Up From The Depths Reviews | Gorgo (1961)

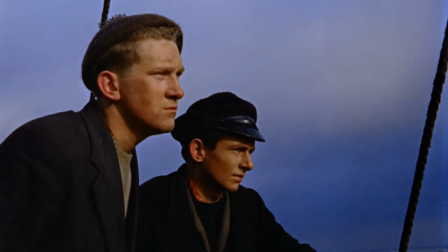4s
Following the release of The Giant Behemoth, director Eugene Lorre began work on a follow-up monster movie,
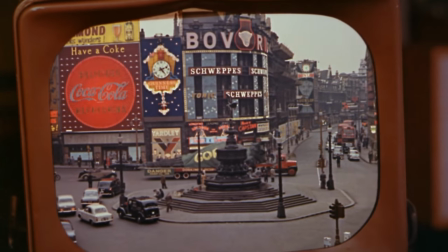10s
again to be set in modern-day London, only this time it will be filmed in stunning technicolor.
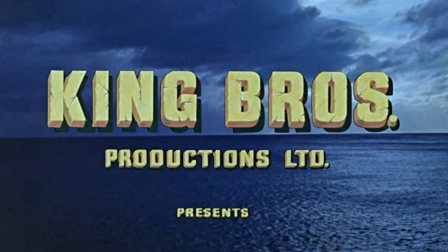15s
Produced by the King Brothers, who had success distributing Rodan in the United States, the film was made with the cooperation of the United States,
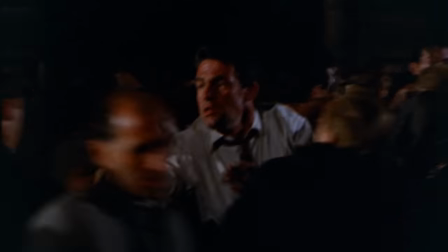22s
the United Kingdom, and Ireland, and drew heavy inspiration from Godzilla and other Japanese kaiju films,
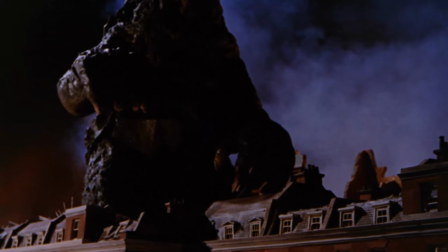28s
even going so far as to use the art of suitmation for the special effects sequences as opposed to stop-motion animation.
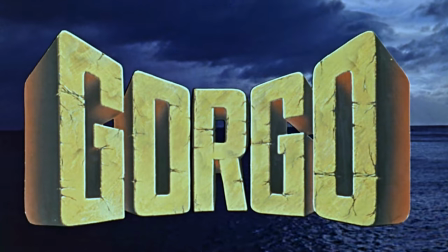35s
Simply titled Gorgo, the film was released in 1961,
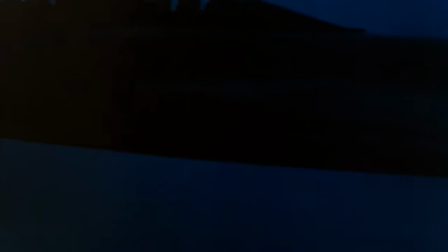38s
and would go on to become one of the most recognizable and iconic western giant monster movies for its clever twists and explosive, colorful action.
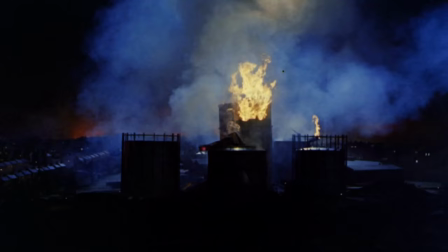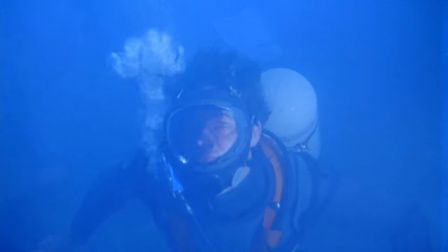52s
While salvaging for treasure off the coast of Ireland,
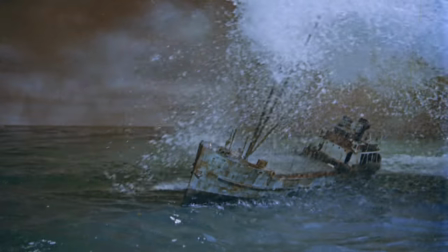55s
Captain Joe Ryan and First Officer Sam Slade witness a violent volcanic eruption that almost sinks their ship.
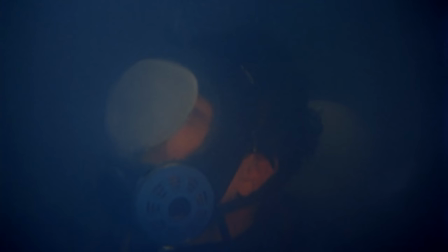62s
As they await repairs on the nearby Nara Island,
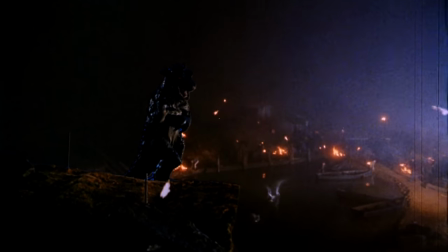65s
they encounter a large underwater creature who later that night rises from the ocean and attacks the island seeing an opportunity
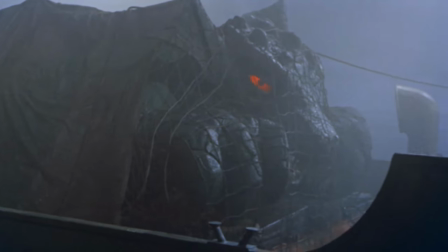71s
joe and sam offer to capture the creature an endeavor that proves successful after which they ship it to london to be put on display
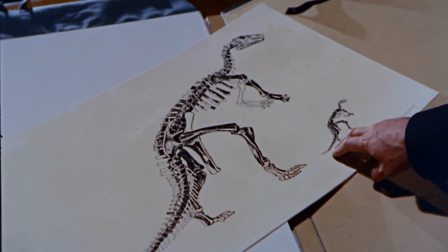78s
for the world to see however scientists discover that the creature dubbed gorgo is actually an infant and that the mother is probably
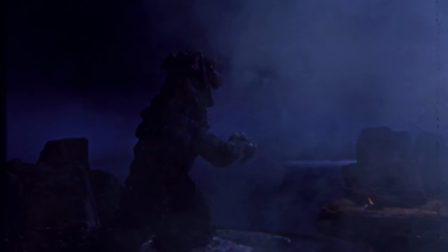85s
still out there not too happy that her baby has been taken away from her in
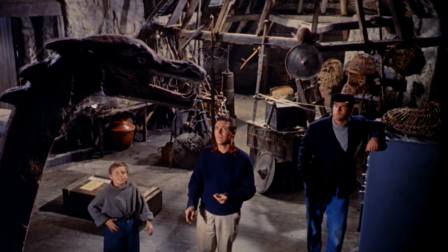95s
many ways gorgo is an amalgamation of a decade's worth of ideas drawn from previous monster movies.
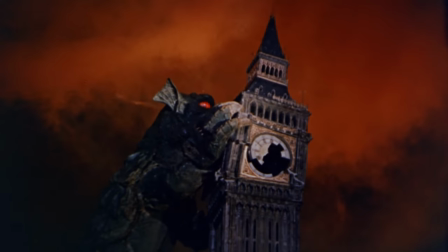101s
Like Eugene Laurie's previous two giant monster films, it features a giant dinosaur-like creature who rises from the ocean to destroy iconic landmarks.
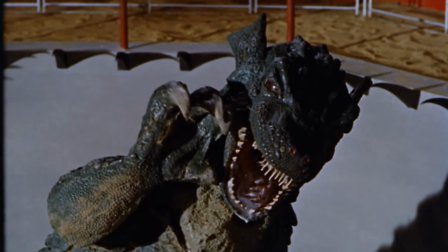109s
Like King Kong, it intentionally draws sympathy from the viewer by having the monster be a victim of human greed that ultimately ends up being their undoing.
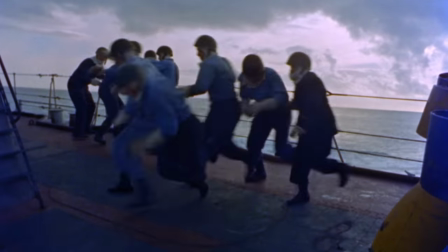117s
And like Godzilla, the monster is presented as an indestructible symbol of nature that puts humanity in its place.
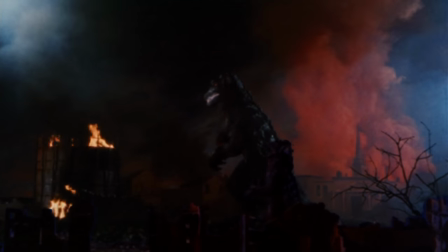122s
This is to say that the film, at least from a storytelling perspective, isn't really anything special or unique if you are at all familiar with the genre.
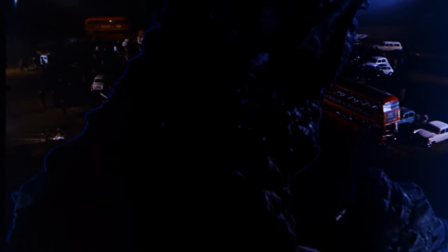130s
However, thanks to solid presentation, impressive special effects, and a sympathetic monster,
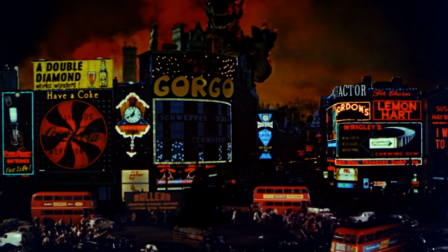134s
the film stands as a last hurrah in a time when giant monster movies, at least in the West, were beginning to fade in popularity.
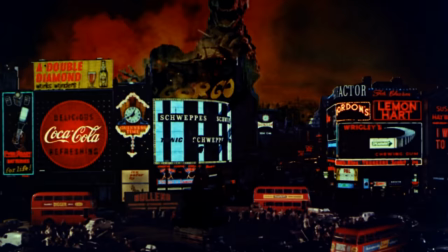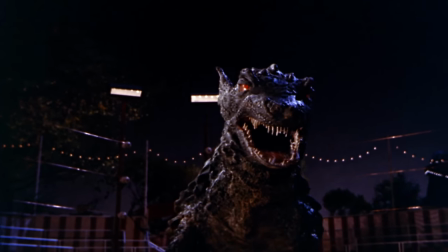148s
What makes Gorgo stand out the most is the twist that the creature we've been seeing through most of the film is actually just a baby.
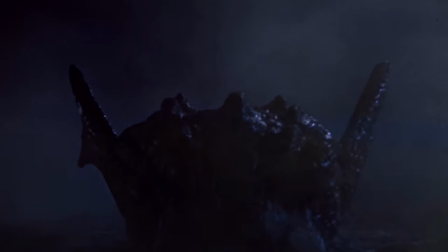154s
The reveal of the full-grown Godzilla-sized Gorgo remains one of the genre's most compelling plot developments,
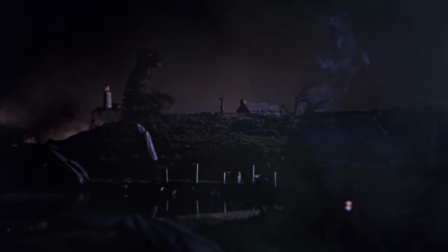160s
both in terms of sheer shock value and for the way in which it endears the audience to the monster.
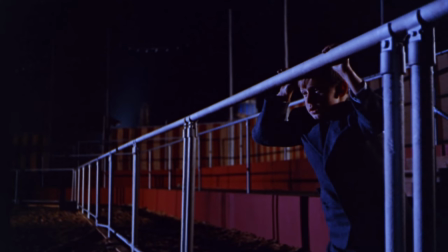164s
Much like the Japanese films that inspired it, we are meant to sympathize with Gorgo, not just condemn it, which is very unlike most Western monster movies at the time.
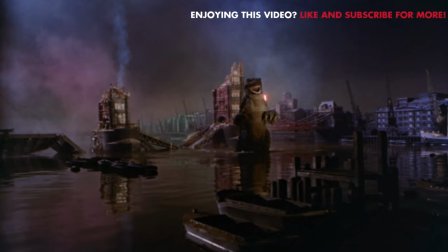173s
This effect is aided by the creature design, which, with its glowing red eyes and menacingly huge claws, strikes a good balance between being generic and distinct.
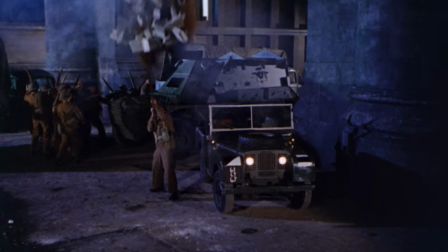181s
Also, like its Japanese counterparts, suitmation and model work are used to bring the creature and its destruction to life.
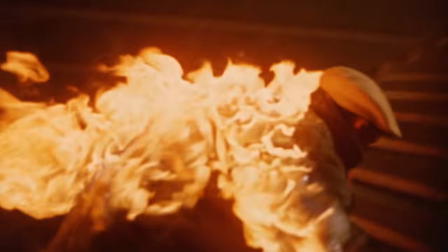187s
And while it has its obvious limitations, it's pretty well done, resulting in some fantastic imagery that simply wouldn't have been possible with stop motion.
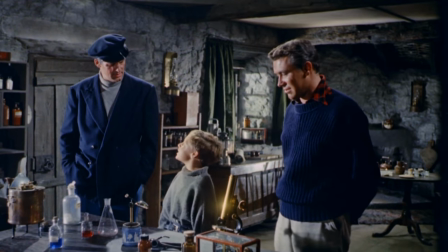199s
The human cast of Gorgo is pretty much what you expect from a giant monster movie from this era, sufficient enough to move the plot along and nothing more.
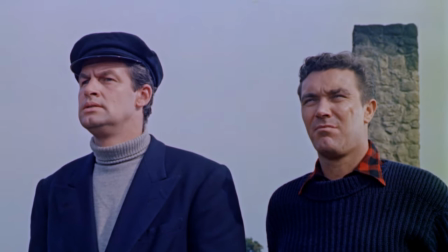207s
The story is mostly told from the perspective of Captain Joe Ryan, played by Bill Travers, and his first officer, Sam Slade, played by William Sylvester.
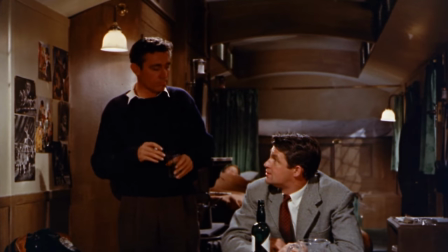215s
As far as leads go, they are pretty bland because neither brings much to their characters to make them distinct.
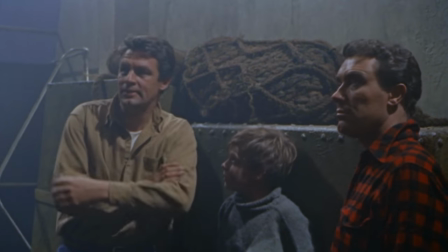220s
If anything, the most memorable character is Sean, the little village boy who tags along with them out of sympathy he feels for Gorgo.
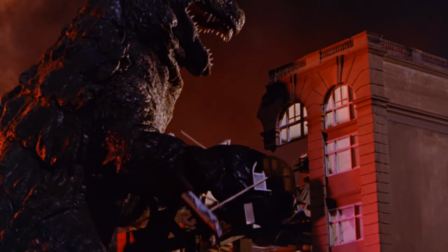226s
His role in the story is very similar to the kids in the Showa-era Gamera films,
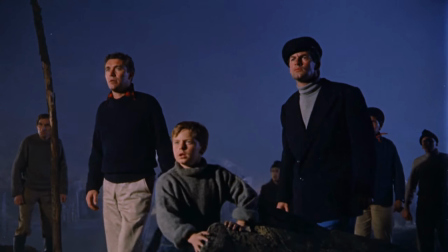230s
which it predates by a few years, leading to wonder if the folks at Dai might have took some inspiration from here.
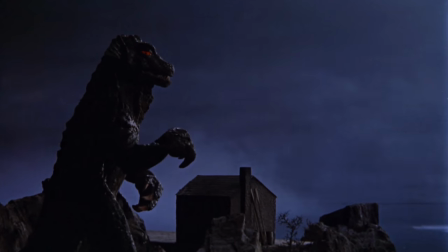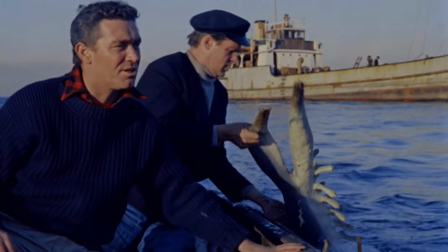242s
Along with the human cast being unremarkable, Gorgo also suffers from some technical deficiencies.
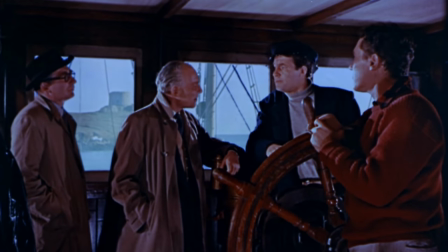247s
Some of them, of course, can't be helped for the time,
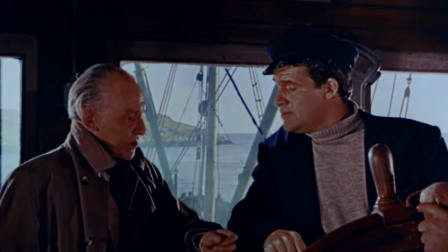250s
but others such as the heavy reliance on blue screen even in basic dialogue scenes draws attention to itself in ways that date the film.
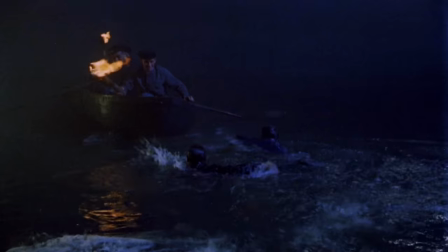257s
The film also has some pretty choppy editing at times, with some shots lasting so short you barely have time to register what you're looking at.
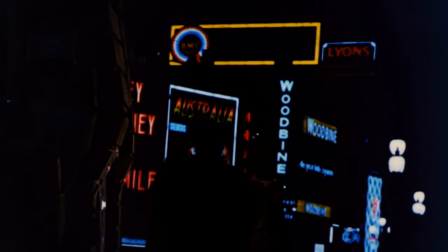264s
This makes some of the destruction sequences geographically hard to follow and thus takes away a bit from their impact.
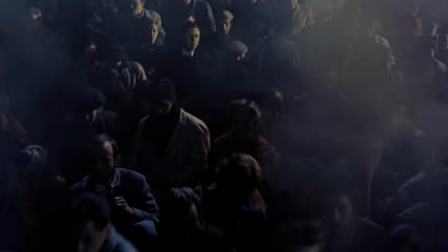269s
These issues, while relatively minor, give the film a distinct lack of polish that may dampen your viewing experience depending on how much they bother you.
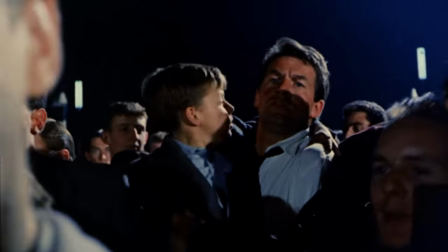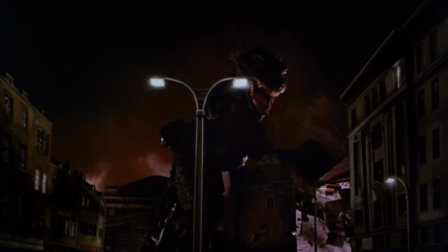282s
Overall, Gorgo is a solid monster movie that excels in a lot of areas but falls short in certain others.
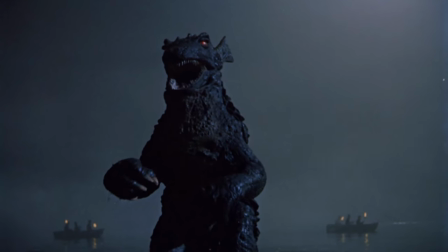288s
Its high point is everything having to do with the monster.
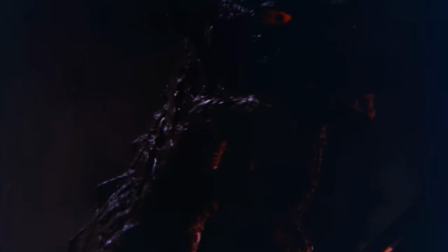291s
Its design and execution are inspired, as is the reveal of the mother Gorgo, which remains one of the genre's great twists,
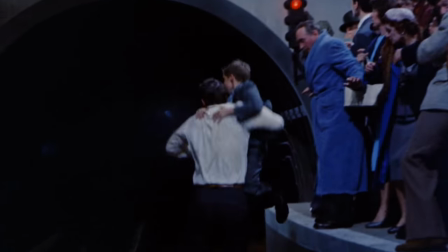297s
culminating in some fantastic sequences of destruction that are sure to satisfy your thirst for mayhem.
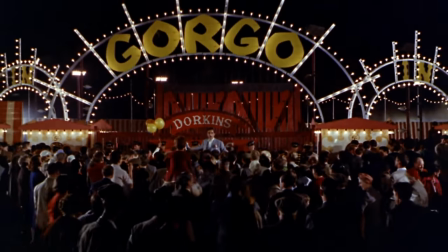302s
However, everything else is merely okay. The story is a mishmash of things you've seen before.
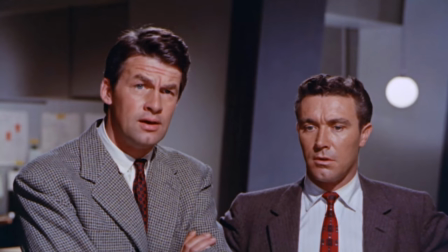307s
The characters, what little there are, are serviceable at best, and the awkward choppy editing can get distracting at times.
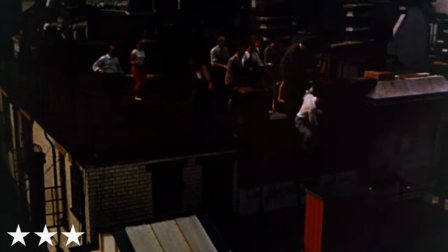313s
Even with these flaws though, it's got enough old school thrills to satisfy most kaiju enthusiasts, and so is definitely worth seeing.
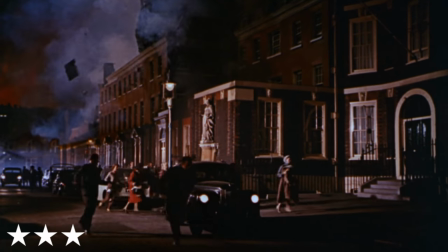320s
For more reviews and opinions on all things kaiju, subscribe and stay tuned to Up From The Depths.